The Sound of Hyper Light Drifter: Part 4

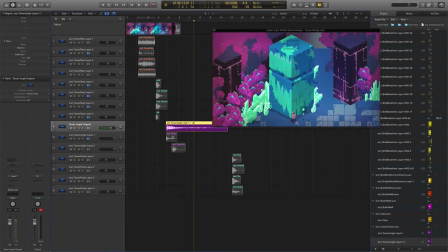512s
So I turned this original file into something more mellow, something more bassy, but you can kind of still tell that it is definitely musical, and you can tell it comes from the same sound source. So what I did to do that was use one of my favorite features in Logic, and that's flex time.
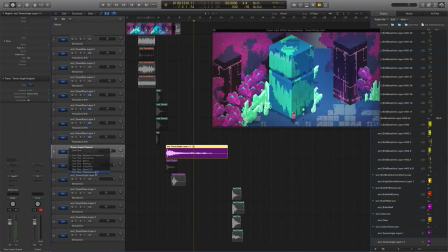532s
So what you can do is turn on flex time. I use tempo phone mode for those of you who really use Logic a lot. And you can basically stretch and shrink your sound. You can time stretch it and time shrink it.
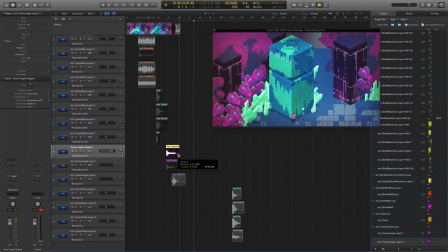549s
So you can make something that's really long all of a sudden sound a lot shorter without creating too many crazy artifacts during the process. But sometimes that's what you want, so you can go really, really crazy and make it really small or make it really big. So what I did was shrink it down to this size, essentially. You can see down here, this is the bounced version of it.
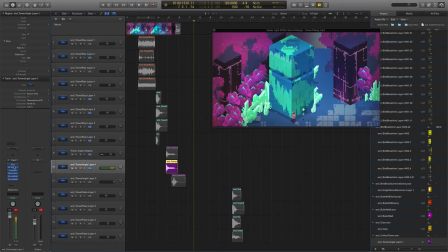568s
And then I added a ton of effects to it.
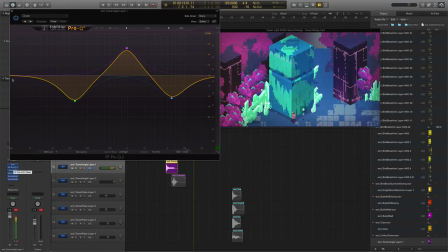572s
So there's that reverb again, some crazy EQ curves that I'd never use on live instruments, but for sound design, fantastic, great.
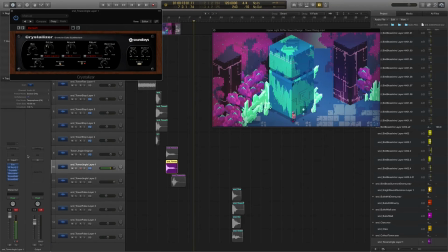580s
One of my favorite new plugins that I've recently started using, which is Soundtoys Crystallizer, just makes things sound really crazy.
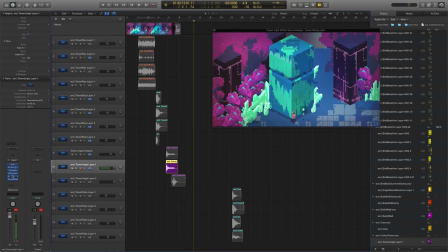588s
It's a great, strange delay plugin. And some pitch shifting, which is so common and so useful. So I did that for this initial layer here, and what you get is this.
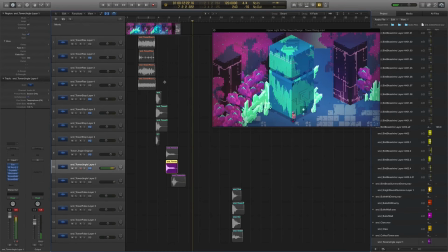607s
And it kind of comes back as that nice, deep, bassy thrum. And what I basically did was export this, cut out that bassy thrum, and make it happen sooner. So this last layer is that exact same sound, just brought over to the left a little bit so you don't have to wait so long for it to come back in.
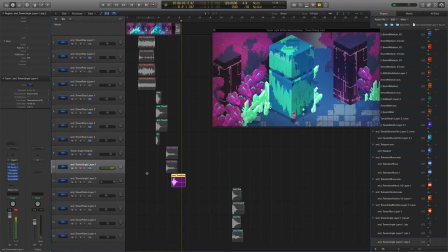627s
And I got rid of a little of the bass because, frankly, it was a bit much. But that's the essential technique to making this sound is, hey, take Disaster Piece's music that he wrote for the game, or just a little bit of it, and modify the hell out of it,
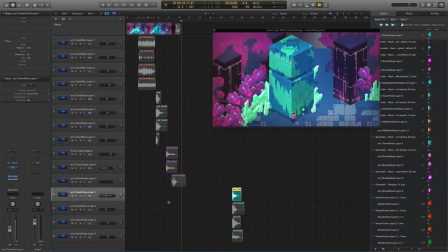642s
and hopefully make something cool out of it. And lastly, this is a sound I'm really proud of, which is the tower pulse. So after the tower comes out of the ground, it basically pulses purple, just to kind of add some flavor and some cool ambience.
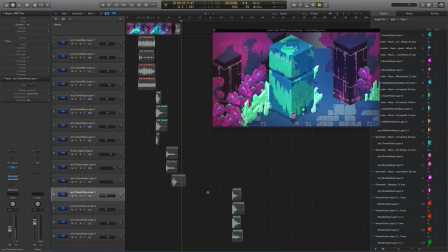657s
It just has this big purple light that goes off. So every time that happens, this is the sound that plays.
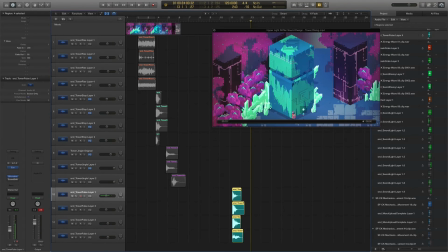672s
So again, super bassy, super deep. That's what we were going for these towers. So I'll play again, layer by layer, so you can hear how it's all made up. Some nice sci-fi electric sounds.
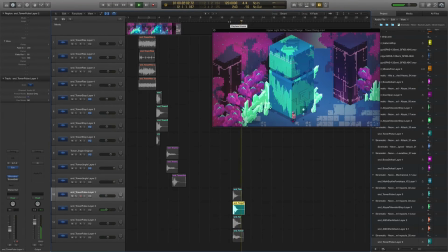There are those deep bassy impacts again with lots of reverb. Super effective for this sort of thing.
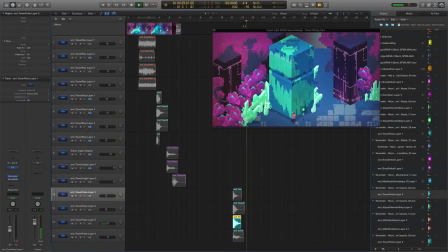And there's the meat of it, a big, boomy, huge impact that's pitch shifted down. And lastly,
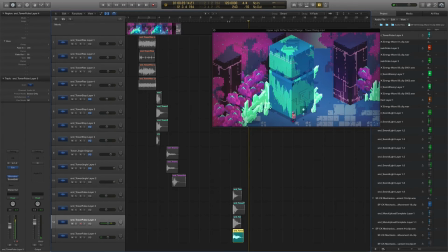721s
that's what's giving that tone to it overall. So all together, it makes something heavy and kind of ominous and really, really bassy. And again, I added a ton of reverb to it,
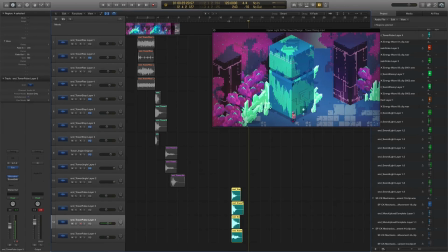740s
so it lingers and has kind of more of an impact, letting the player know this is a big deal. I'm not saying you need to add reverb on every single sound, but for things that are meant to signal to the player, hey, something big happened or something big is happening, it certainly helps. It creates that sense of space.
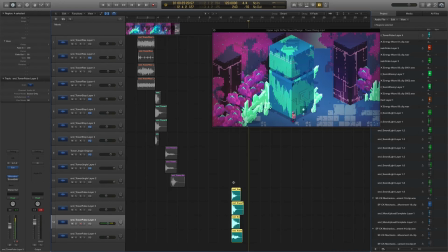757s
So that's it for this video.